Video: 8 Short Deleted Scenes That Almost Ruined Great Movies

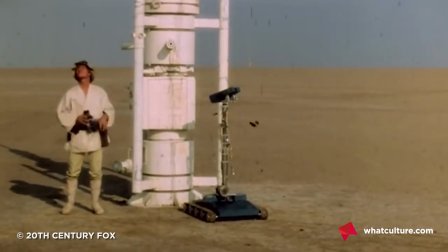One of the most notorious deleted scenes from the original Star Wars trilogy, there's an entire sequence dealing with Luke witnessing the opening space battle from the planet's surface.
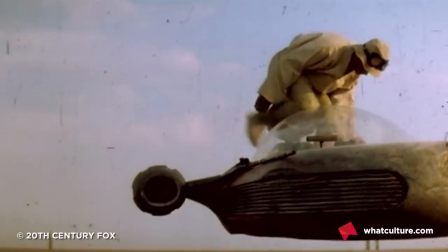He heads to Anchorhead to tell his friends, who don't believe him, some mates,
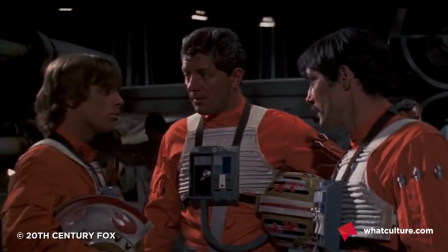but he does get to reunite with childhood friend Biggs, who is seen later in the movie before being swiftly killed in the final battle.
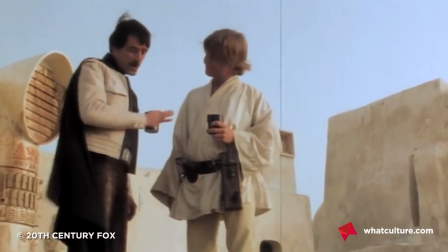The scene itself isn't bad, it shows what Luke's life on Tatooine was like beyond simply watching sunsets and being a disrespectful little sh**,
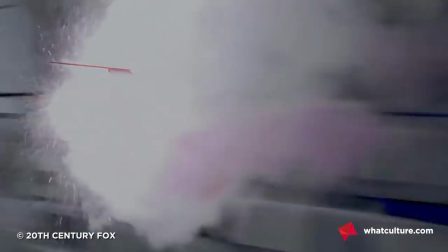and it invests time in Biggs, whose death is rather lacking in impact otherwise. But its inclusion would have totally derailed the pace and tone of the opening,
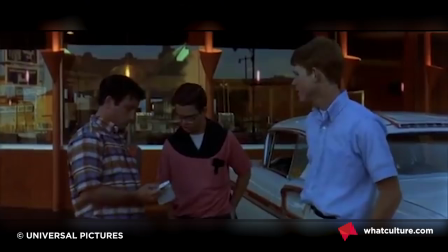meaning Star Wars would have felt less like an expansive space epic and more like George Lucas remaking American graffiti in the desert.
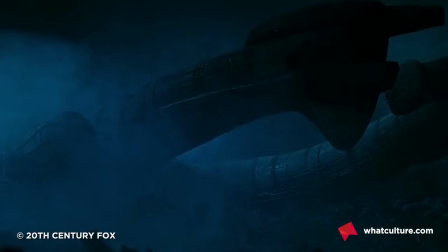Number three, the cocoons, Alien. Alien went to great lengths to explain the xenomorph's life cycle.
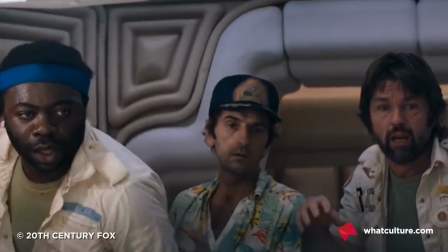Eggs contain facehuggers which attack humans, implanting a fetus in their chest and, well, you know the rest.
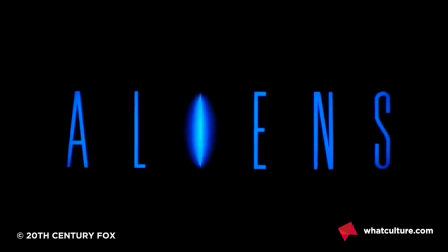In the sequels, it's revealed the eggs came from a queen,
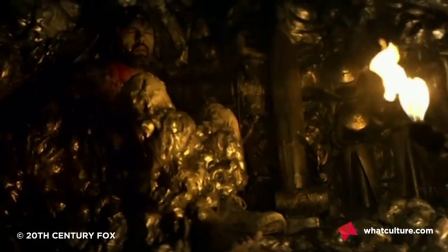but the first film originally had Ripley come across Dallas and Brett cocooned in the alien's lair, in the process of being transformed into more eggs.
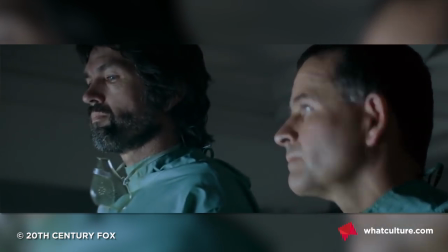That's a nice idea, sure, but at the time Ridley Scott didn't have a clear plan for what the next step in the xenomorph's life cycle was going to be.
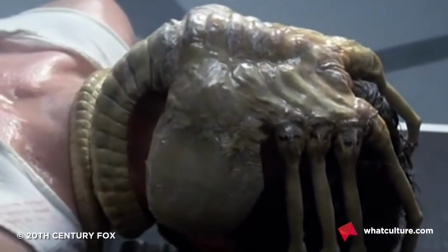Compared to the explicitly detailed oral rape of the facehugger, the whole cocoon thing is very bland.
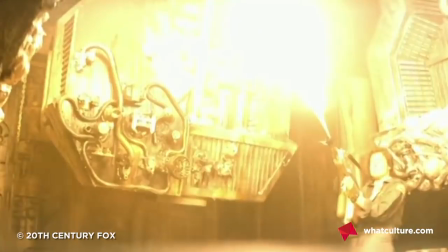As a result, this scene is little more than a this-looks-cool moment and a blatant excuse to shoehorn in some more of H.R.
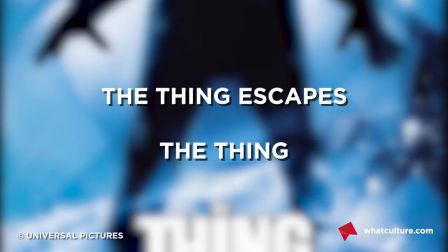Giger's designs. Number two, the thing escapes. The thing.
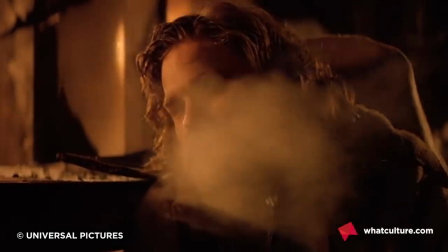At the end of The Thing, Kurt Russell and Keith David sit in the burning wreck of their Antarctic research station,
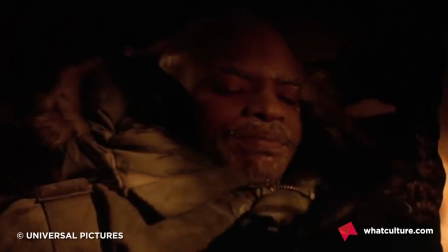swigging whiskey as the camera bleakly zooms out, and it is perfect.
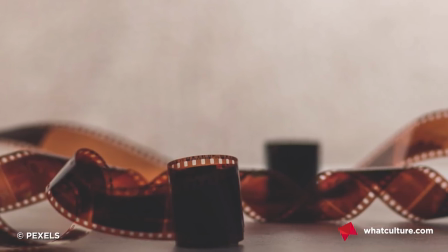The original cut, however, went a bit longer, showing the morning after as a sled dog,
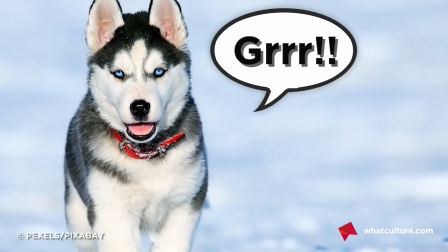one of the titular shape-shifting alien's most favoured forms, runs away from the camp.
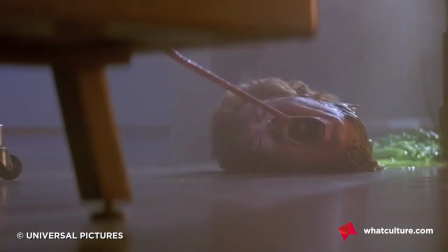Whether or not Childs or MacReady are actually The Thing at the end of the film still hasn't definitively been answered,
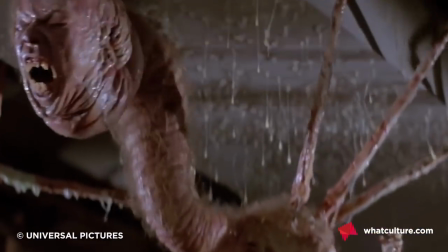meaning we can still talk about John Carpenter's minor masterpiece 30 years on.
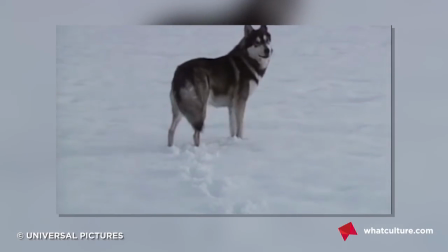In one single moment, this scene destroys all that ambiguity and thus the film's entire legacy.
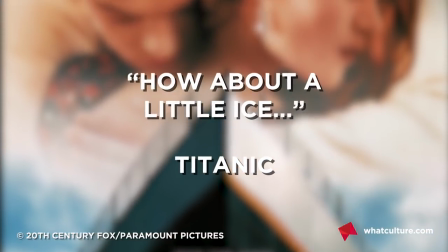Number one, how about a little ice? Titanic.
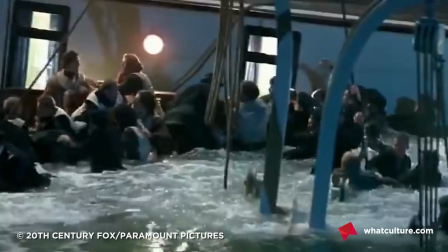For a film with a runtime longer than the actual tragedy it's dramatising, Titanic has an inordinately high number of deleted scenes.
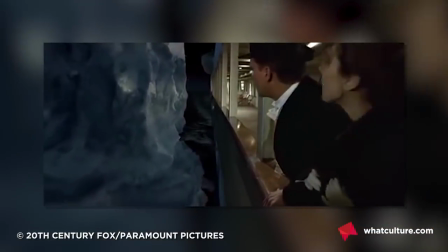This particular one comes just as the ship hits the iceberg.
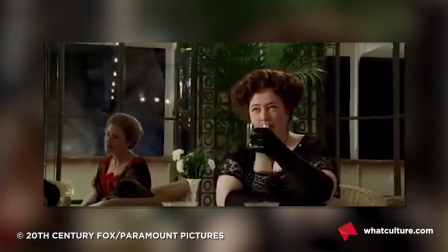The unsinkable Molly Brown asks her waiter for more ice and, ho ho ho, a big chunk of it goes by the window behind her.
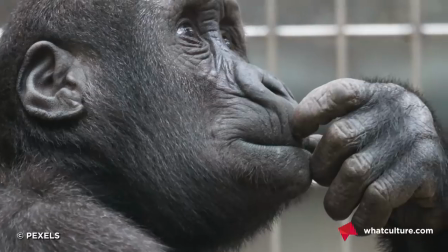Okay, so, yes, it's funny, I'm not entirely joyless, but that James Cameron even humoured this idea is ridiculous.
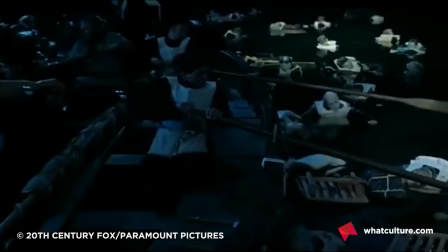Less than three hours after the time this cheap joke is meant to be made, 1,500 people had died in the freezing cold Atlantic.
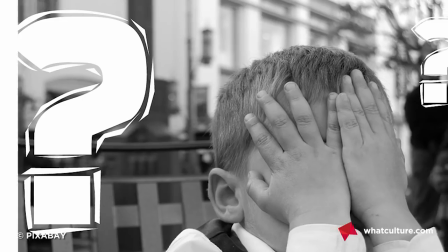Is that how many people died in the Titanic? You see, you never know who's written these scripts. How many people died?
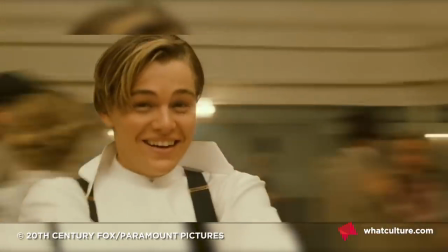No, no. He's alright. Bye-bye. Sure, some levity is needed at a three-hour movie about love and death,
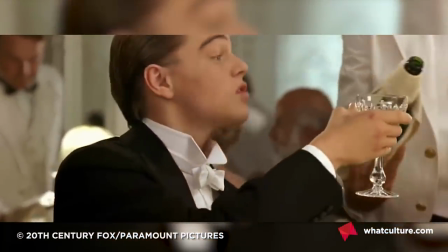but it works better during scenes of DiCaprio trying to act posh rather than the moment when everyone is about to die.
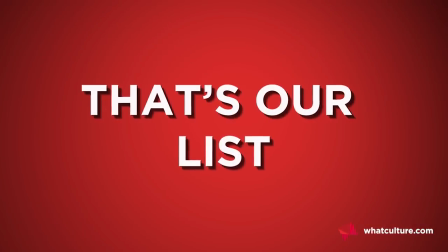And that's our list. Which other deleted scenes could have ruined their movie?
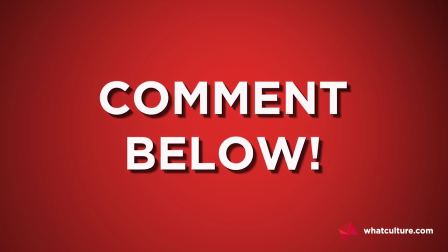Shout them out in the comments below and as ever, don't you dare think about forgetting to like, share and subscribe.
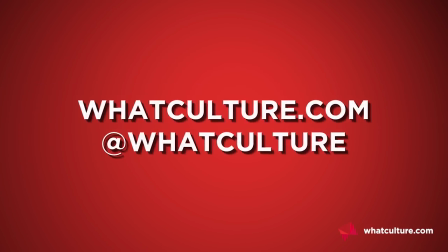Until next time, I've been WhatCulture's Adam Cleary and I'll see you soon. Thanks, bye!